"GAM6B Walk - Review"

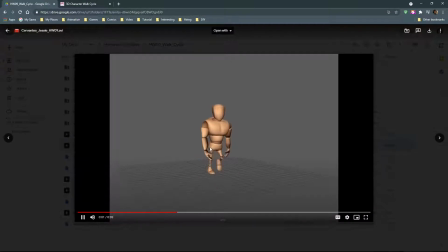Same general kind of note where we might need to move the hips just a little bit more. I can kind of see, even without the controllers, that the whole character, I think, is bobbing forward and back, which might be that the graph editor for that circle controller on the ground needed to be smoothed out so that it's a linear motion.
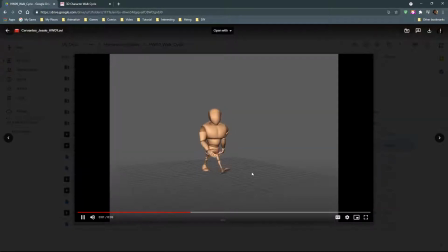I could be wrong, but that's just a guess. A little bit more shoulder and hip rotation would be preferable here. He's a big guy. He's got big shoulders. Very likely we're going to see them rotating.
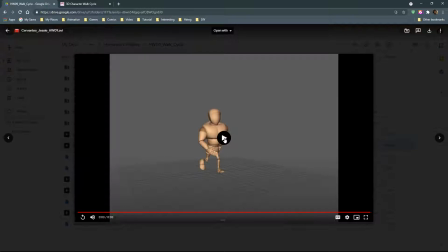They don't have to lean side to side because that would make it very feminine, but rotating would be a good idea. In general, though, this is working. The only really bad thing that I can see right away is just that the hands look very stiff.
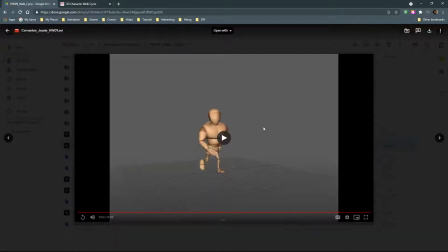I think that you're not rotating the wrist back in the direction of travel to make them appear just a little bit looser.
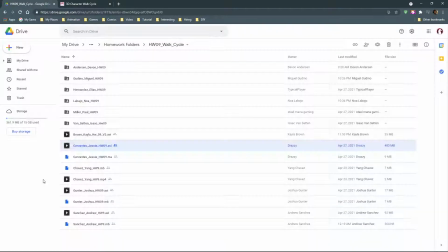But yeah, in general, pretty strong just as a first walk cycle. Yang.
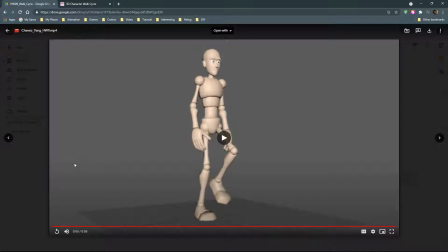Cool. Yep. Definitely working. The only thing I could say right away is that the torso is stiff. Oh, not going to play a second time? There it goes.
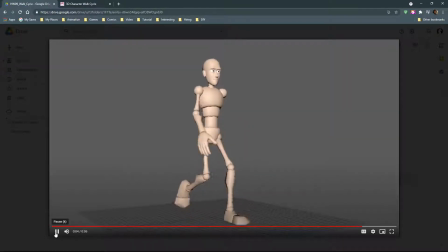Yeah. Arms and legs look really good. Amount of movement in the hips looks really good. Feet look good. The only thing is that the torso is stiff. So we want to get more motion in there.
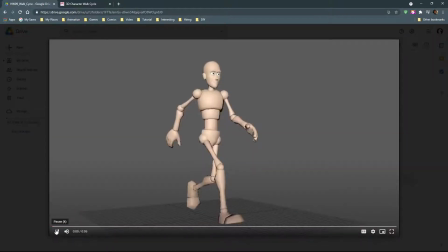And that is where things can start to feel like they go off the rails and get a little bit out of control, but it's really necessary for the fluidity of the character.
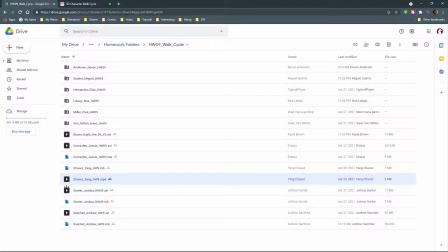So not bad at all. Gunter.
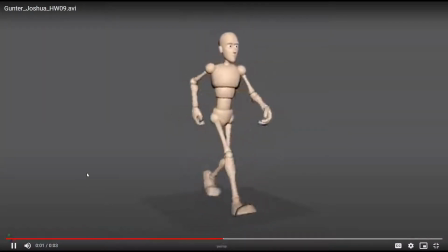Cool. Yeah, I'd say that's a really decent start there. You've got flicking happening in the hands. So suddenly they go whoop, just every now and then. Mostly forward, it looks like.
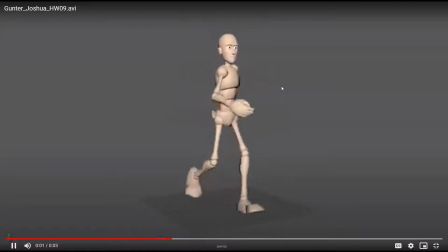Actually, on the extent of each side. So forward it happens, and at the very back it happens. In the middle, we're pretty good. There is a little bit of a hitch in the feet as well.
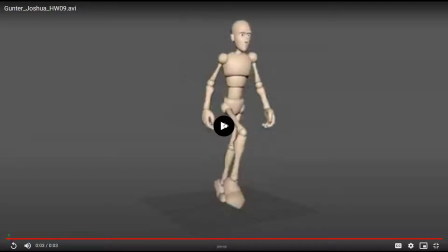I see this little jiggle in the back of each step, so there might be like a double keyframe there or something. All right, not too bad though.
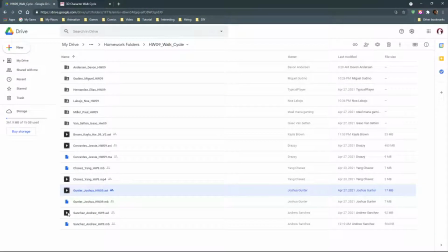And Andrew.
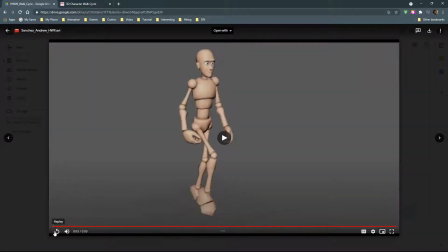Okay. Again, pretty decent. We've got a bit of stiffness in the body. I can see motion in there. It's just not enough. It has to be a bit more exaggerated. And a bit of stiffness in the hips as well, which is kind of affecting all of that other stuff.
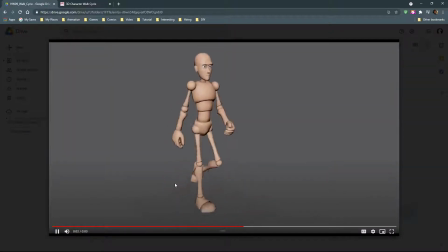Feet look generally pretty good. I do see a bit of a hitch on the back step of the camera left foot, possibly camera right as well. And then a little bit of flicking in the wrists, kind of like how Gunter had, but just a little bit less extreme.
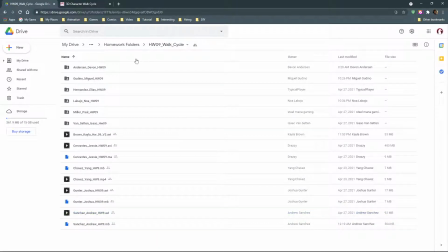Okay. So there we go. That's our run through of everybody's videos. And so now for the people that are here in chat, I'm going to look through your files to give you some more specific advice and see what's going on.
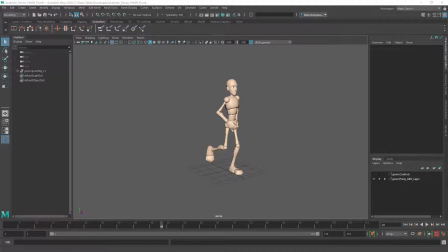So let me go ahead and open up, let's see who's alphabetic. Yang is going to be first. Yang, how'd this go? I know you've done walk cycles before, but it's probably been a while, huh? Yeah, it's been like a year or so since I Okay. last did a walk cycle.
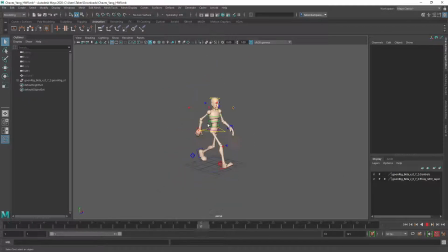Well, you seem to have remembered pretty much exactly how to do it, or that or my instruction was good this time. So did it give you any trouble? Uh, I think the only problem that I had is when I was trying to do the loop to do the play blast Mm-hmm. for the first 30 frames.
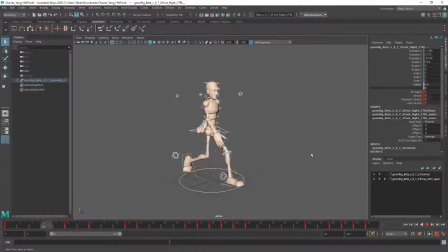Like if we just do the 30 frames and just loop it the first 30 frames, it Yeah. works fine.